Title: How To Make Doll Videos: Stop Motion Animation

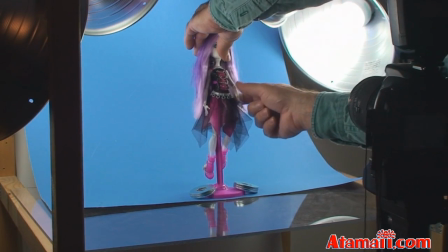0:00 I shoot my picture, and then I'm going to move her a little bit. See? A little bit.
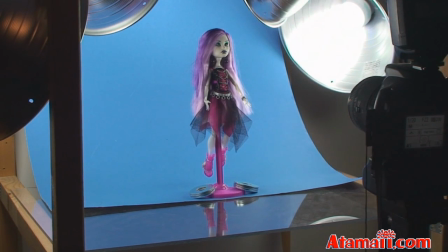0:06 Maybe move her head a little bit, right? And then take another picture.
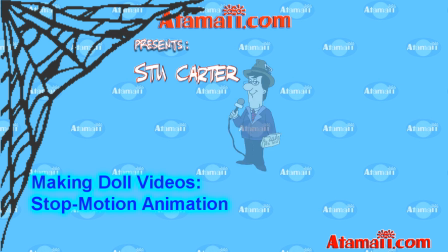Come along and enjoy with me the making of Monster High Spectra Wondergeist. Now for still photos, normally I will take a still photo of the product using the same lights I use for my video set. Perhaps I'll just bring them in closer. But for this video, I wanted some stop motion animation, and I wanted to show a picture of the doll in front of my background, so I needed it masked out. I needed to have transparent background there. So I use this very low-tech light stand setup to make good sharp pictures of the dolls that I use for those.
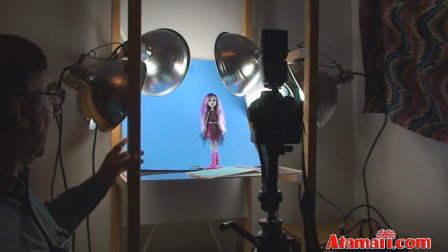0:51 Let me show you how that works. What I've got here is a set of portable bookshelves frames that are real cheap. I got them from a hardware store. I've got a piece of plexiglass here, but this could just as well be a piece of wood.
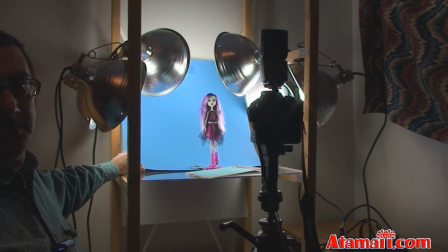1:06 And I've got a backdrop. This one's blue. I also have a white one that I use for a backdrop. This is just like school construction paper that you can get at your grocery store.
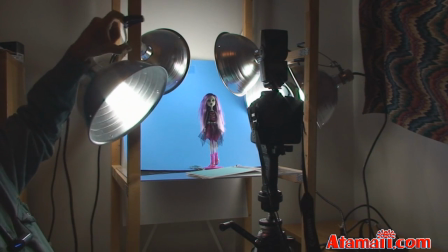1:17 These lamps are clip-on portable lamps, and I picked these up at a farm supply store.
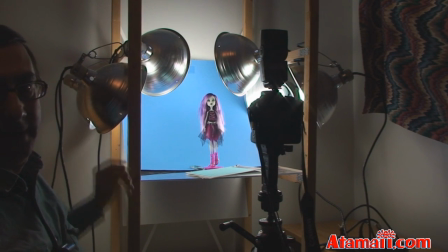1:24 They're meant to be used to hold heat lamps for poultry, raising little chicks.
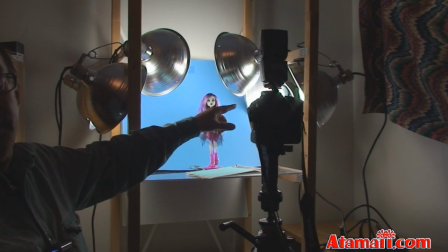1:29 And these aren't heat lamps. These are daylight balanced fluorescent bulbs. You can use pretty much any bulb, as long as you should try to keep all the same kinds of bulbs.
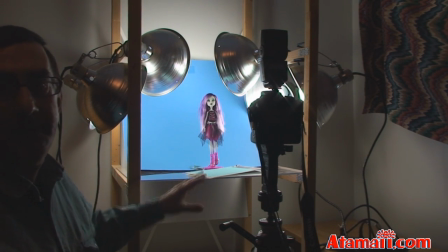1:39 And then I'm going to do a white balance on these. Let me show you how that works.
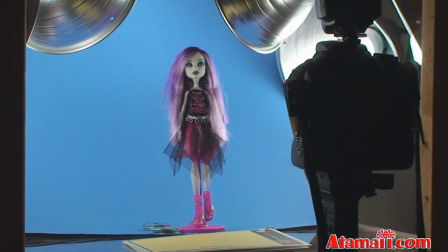1:43 Now typically for shooting product photos, you have to do a white balance. So you have to make the colors look right.
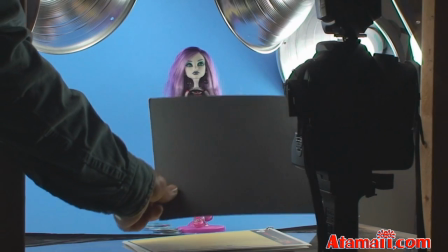1:49 And normally I'm going to shoot the white balance using what's called a gray card.
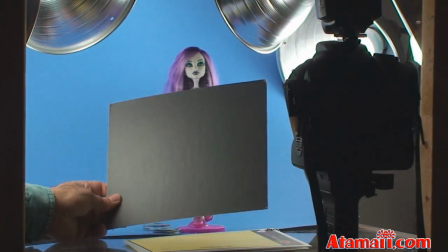1:54 You can get these at typical photo stores. They're called a neutral gray card.
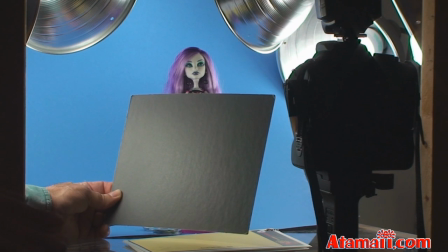1:59 It's gray colored, and you set the white balance on this, and all the colors should be kind of neutral, matched to the typical daylight.
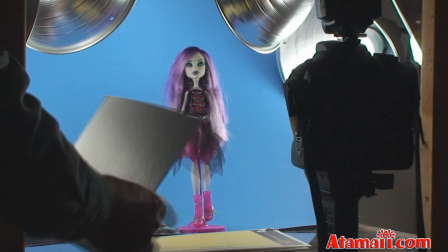2:07 Well, the funny thing is, though, daylight changes color from morning to noon till evening.
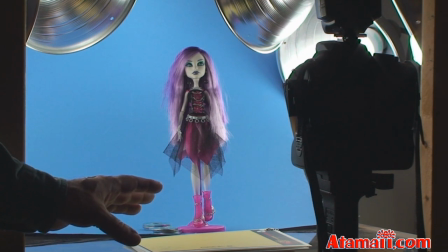2:12 So, but anyway, here's what the doll picture looks like with the white background using the gray card for color balance.
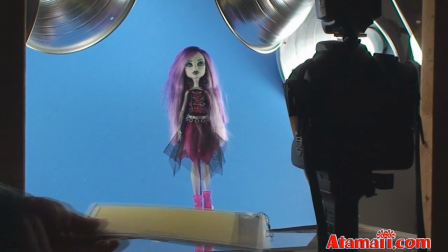2:23 All right, but now see, for our video, I'm shooting at night. The scene is at night, right?
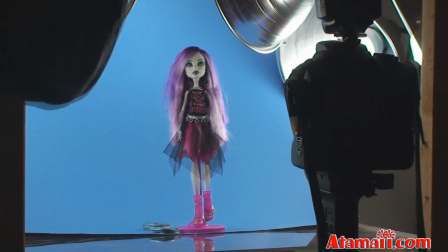2:30 And so nighttime colors are cool. They're not so reddish.
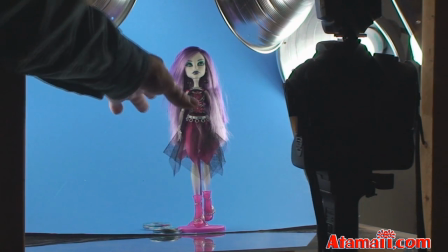2:34 And also, if I use the white background, there might be a little bit of white tint left around the doll.
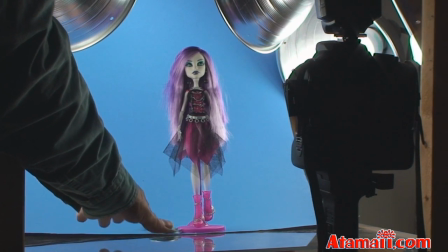2:40 So I'm going to try this blue background to see if it won't match into the nighttime colors.
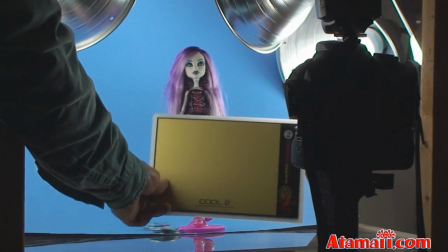2:46 And also for the white balance, I'm going to use my special cards.
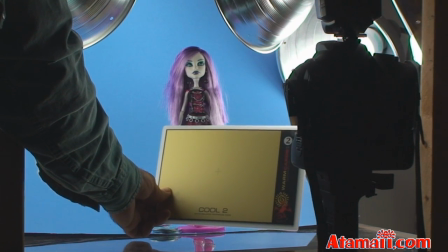2:50 This one's called Cool 2. This matches the card that I use for my video setting for the nighttime scene.
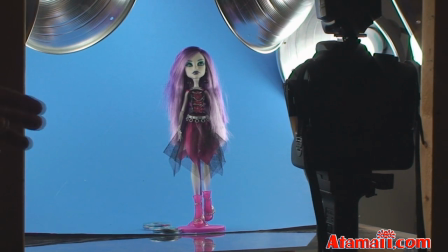2:57 And so here's what it looks like for the doll with the blue background and the Cool 2 white balance.
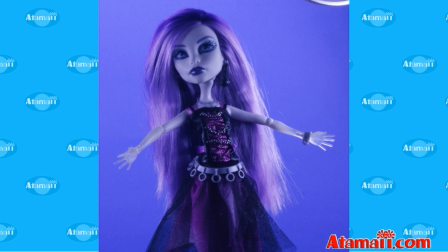3:04 You see, it's a lot different. It's a lot darker, but it should match more like the nighttime scene that I made.
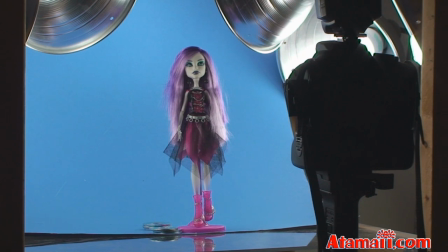3:11 Also, another trick for these masking, because I'm going to mask out the sides of the doll, right?
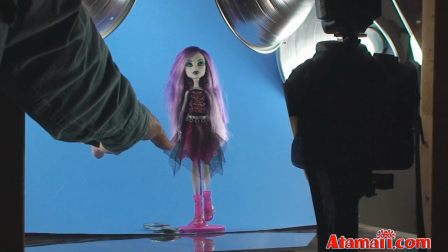3:15 The background is going to disappear, be transparent, and then we'll show the background scene.
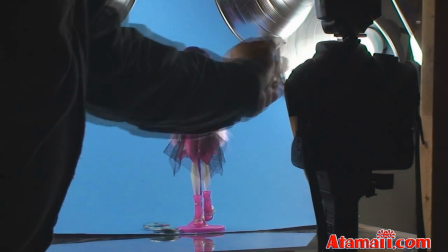3:21 And to help with that, I've got some of my lights set so that they shine behind the doll.
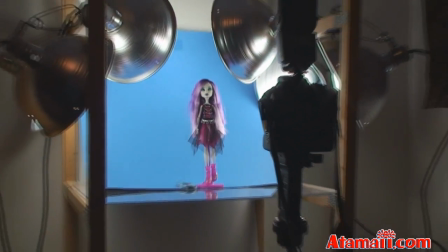3:26 Let me show you there.
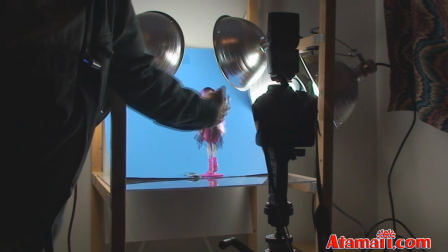3:27 See, some of these lights are shining directly into the doll from behind, and some of the lights are shining on the background.
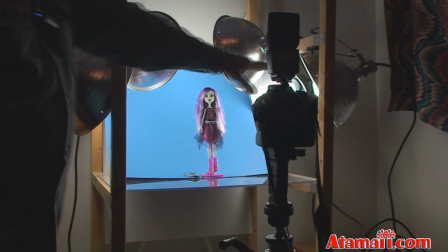3:36 They make the background nice and bright. And then I've got regular lights in the front as well to light her up properly in front.
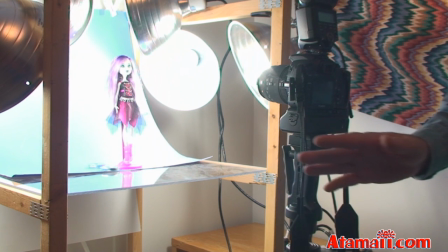3:42 Now the stop motion animation, it's always tricky, right? And it takes a lot of time.
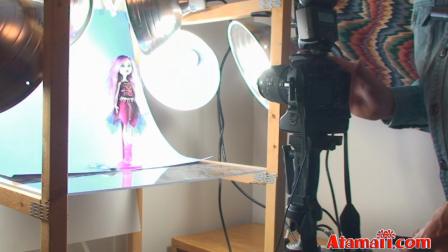3:47 To help with that, generally I shoot all my product photos with the camera on a good heavy tripod.
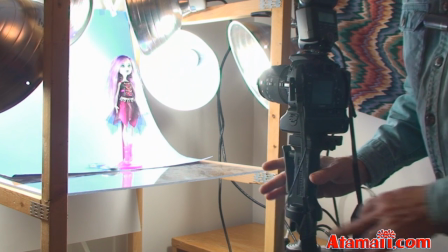3:54 See, this is a very strong tripod. You don't want the camera to move or shake at all.
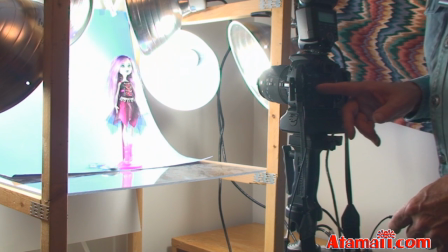3:59 Also, to get the sharpest picture possible, I usually set the shutter speed at 1/20th of a second.
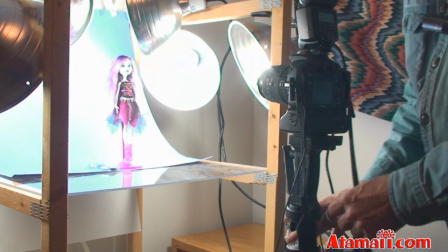4:05 That's very slow, so you need a tripod for that anyway.